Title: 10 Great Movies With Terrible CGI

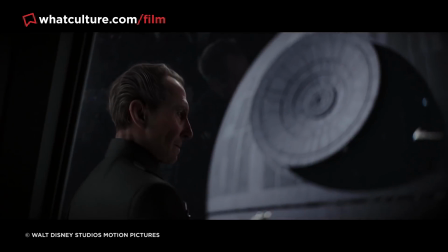4:08 But with the benefit of hindsight, it seems that fans originally watched this scene with rose-tinted glasses.
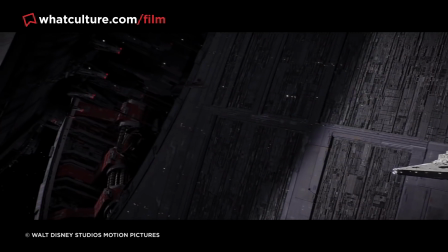4:14 Viewers got so caught up on seeing the deceased actor on the big screen again that they didn't realise that the special effects aren't as mesmerising as they initially thought.
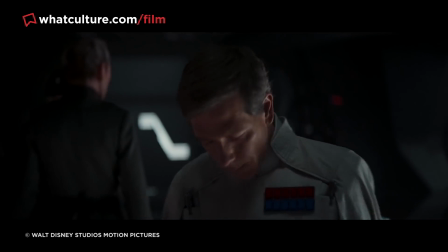4:22 Although Tarkin's facial tics and voice is spot on, his mouth is just weird.
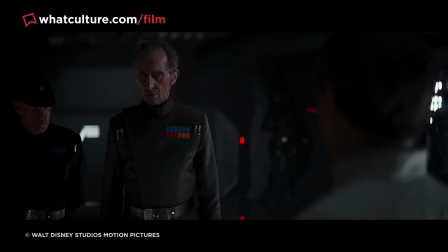4:27 Not only does it move unnaturally, his lips don't move in accordance with his voice, making him look like he's being dubbed.
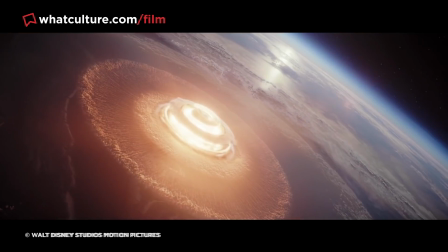4:33 Now, you have to commend the visual crew for pushing the effects as far as they could, but the scenes with Tarkin proved that technology, it still isn't quite there yet.
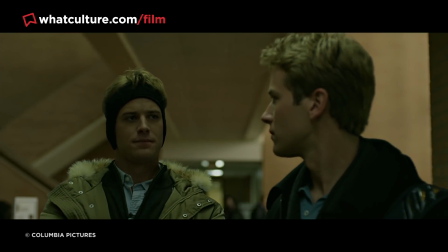4:41 6. The Social Network Nobody exemplifies this philosophy that the best visual effects are the ones we don't notice better than David Fincher,
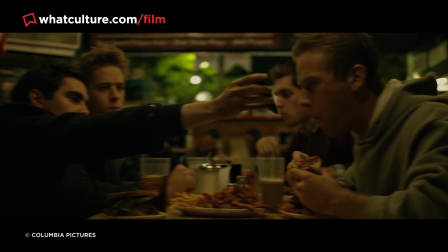4:49 and viewers of the social network were baffled when they learned digital trickery was used to make Armie Hammer to pick the Winklevoss twins.
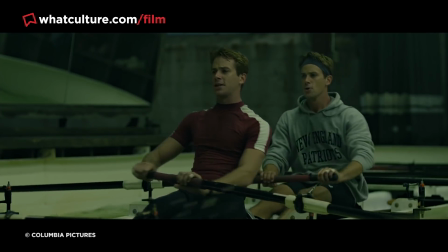4:56 However, there's one visual in the social network that, well, just doesn't work.
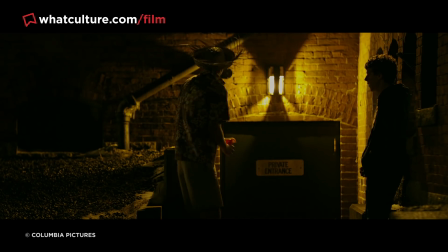5:00 While Mark Zuckerberg and Eduardo are speaking outside a party, their breath is actually all digital.
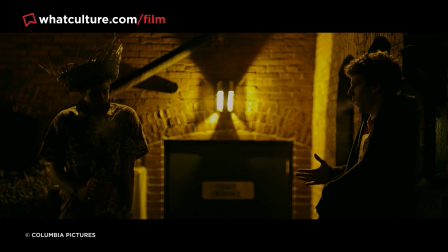5:05 Although the visual was inserted to illustrate how cold it is, it looks like the pair have freeze breath like Superman or Iceman.
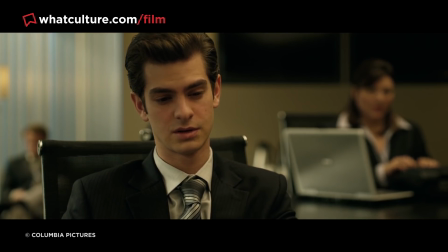5:11 What's worse is this visual is completely inconsequential. We can see the characters are shivering, so we know it's chilly.
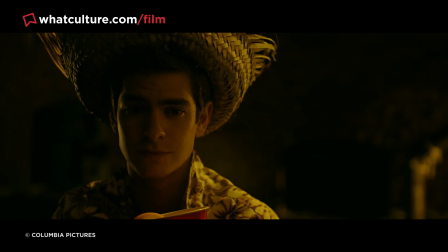5:17 Why did the visual team have to force such an unconvincing effect to hammer this fact in?
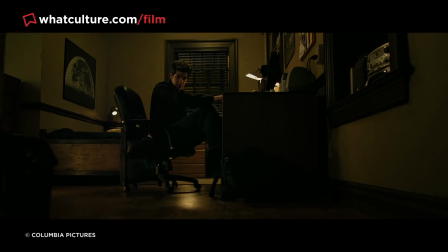5:21 The sad thing is that once you notice the CGI breath, it becomes so distracting that you don't even listen to a word that either character is saying.
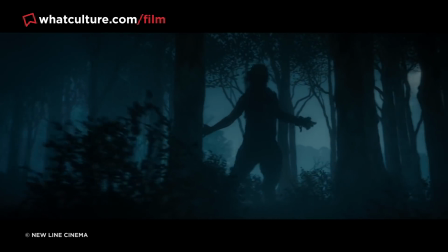5:28 5. The Hobbit Trilogy Now, The Hobbit did not live up to Peter Jackson's The Lord of the Rings.
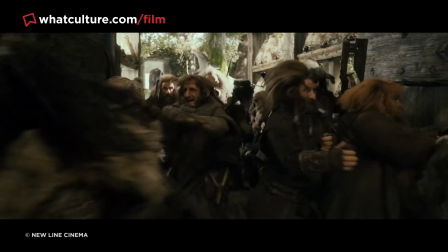5:34 Nobody is going to deny that, nor did anybody think that it could reasonably happen. But it doesn't change the fact that Jackson crafted a satisfying trilogy in its own right.
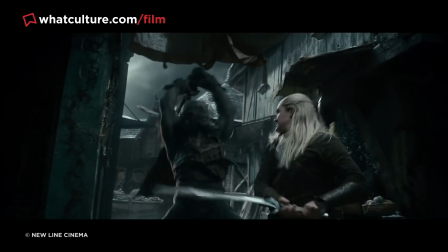5:42 The action sequences in The Hobbit are innovative, the battle sequences are epic, and the performances are astounding.
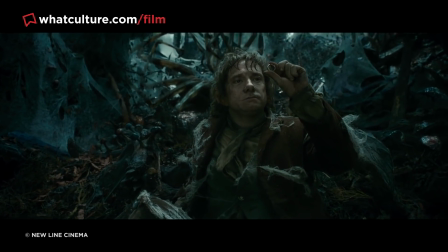5:48 Even though Lord of the Rings set the bar unnaturally high in terms of special effects, you'd expect The Hobbit's visuals to surpass it, right?
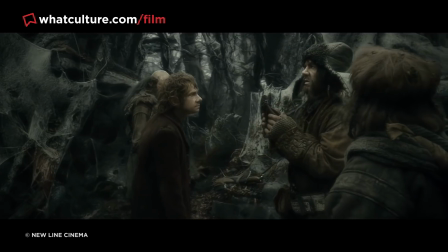5:55 I mean, since technology had advanced over 10 years and the prequels had over double the budget of its predecessor, how could The Hobbit's CGI not be out of this world?
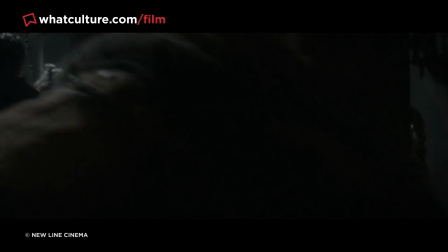6:02 Well, ironically, the visuals are the trilogy's biggest detriment. Everything looks so artificial that you can practically see the green screen.
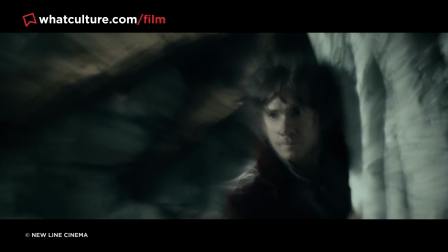6:09 Instead of using CGI to add to the spectacle, Jackson's crew here relied on the technology like a crutch,
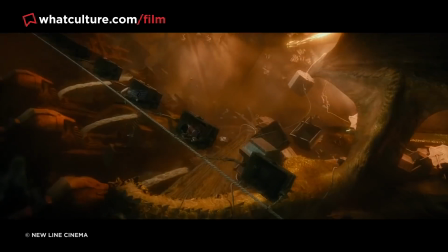6:15 swashing every shot with a smorgasbord of cartoonish VFX. This issue is extra noticeable when characters are substituted for CG doppelgangers.
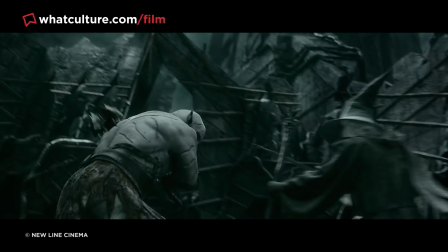6:24 Because their bodies just don't move in a natural way, you never believe that they are really there for a second.
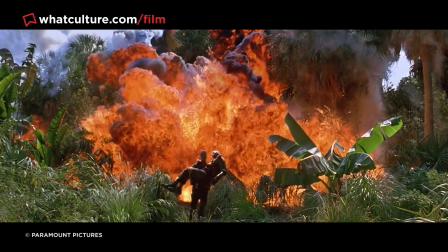6:30 4. Forrest Gump For the most part, the special effects in Forrest Gump are absolutely breathtaking.
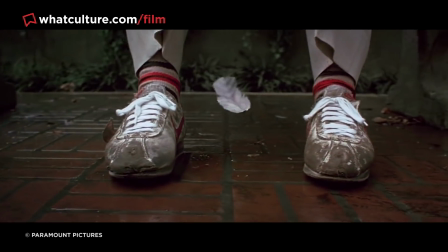6:36 Most viewers didn't have an inkling that the feather in the opening shot was actually computer-generated.
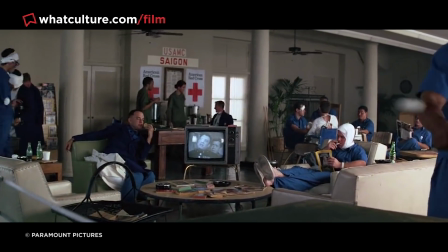6:40 People are gobsmacked when they learn that every single ping-pong ball that Forrest plays with are digital.
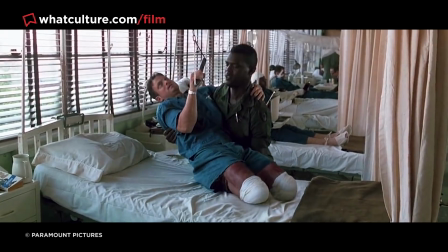6:45 The green screen used to depict Lieutenant Dan without legs looks just as good now as it did back then.
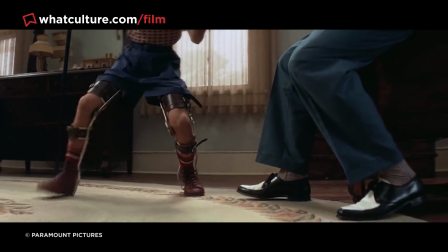6:51 But there was one special effect that, let's face it, looked bad even when the film was released.
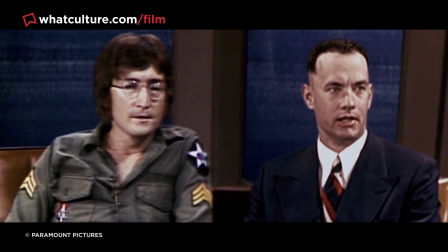6:55 Throughout the movie, Forrest rubs shoulders with many famous people throughout history, including John Lennon, John F. Kennedy, and Richard Nixon.
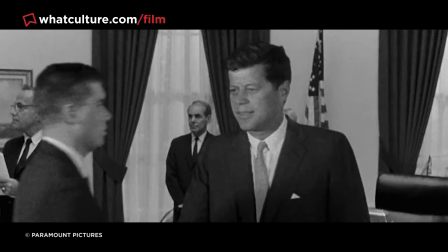7:02 Instead of relying on body doubles, the film digitally inserted Tom Hanks' character into archival footage to make it look like he was meeting these historic figures.
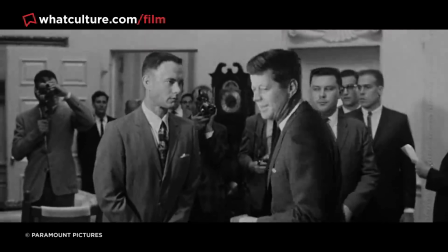7:10 Although these scenes look convincing at first, the VFX is all over the place when it comes to each character's mouth.
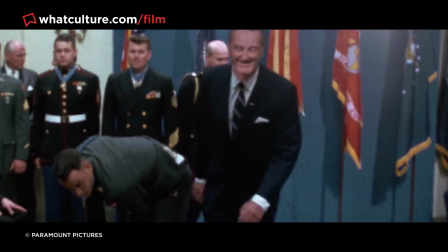7:16 If you analyse the lips of Nixon, Johnson, or Kennedy's in these moments,
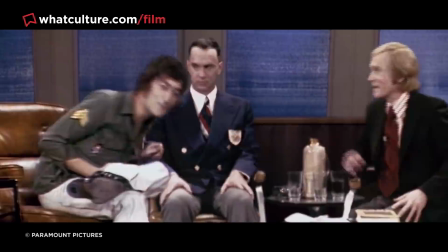7:20 they clearly don't match with what they're saying, And sometimes digital trickery is used to make the lips move in a certain way,
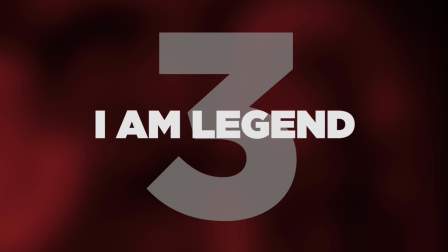7:25 which makes it look all the more superficial. 3. I Am Legend I Am Legend takes place in a post-apocalyptic world where a
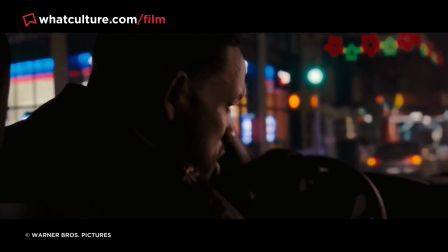7:34 retrovirus has either killed humans or turned them into vampiric mutants called the Darkseekers.
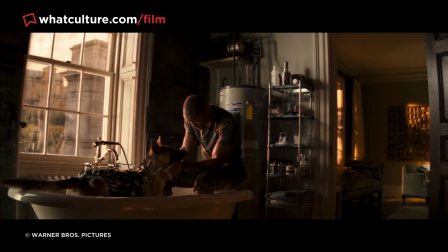7:39 The story follows a virologist called Robert Neville, who does everything in his power to find a cure for the creatures to save what's left of humanity.
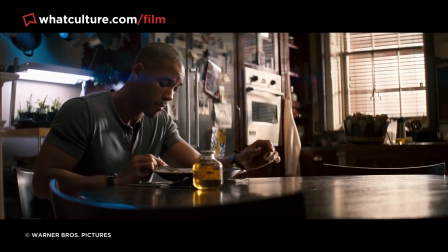7:46 Now, it's common knowledge that this adaptation is quite the departure from Richard Matheson's novel of the same name.
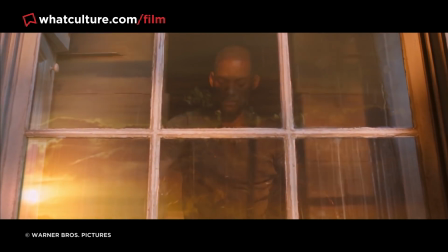7:51 Nevertheless, the 2007 movie's long shots and slow build-up helps to keep the viewer on edge.
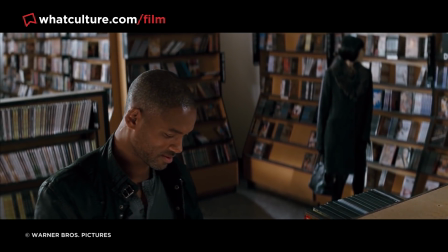7:57 Unfortunately, all that tension disappears the moment you see the Darkseekers.
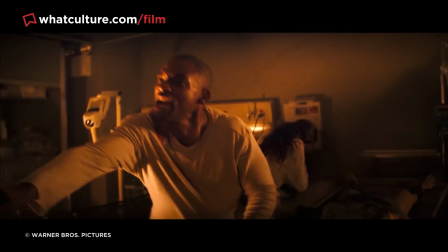8:01 Their movements and facial expressions are exaggerated to the point where they'd feel more at home in a comedy over a sci-fi horror.
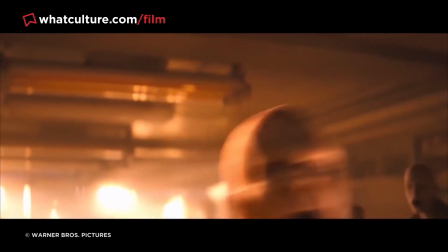8:08 These visual effects are so heinous that viewers couldn't understand why the film crew didn't bring the creatures to life with actors wearing prosthetics instead of CGI.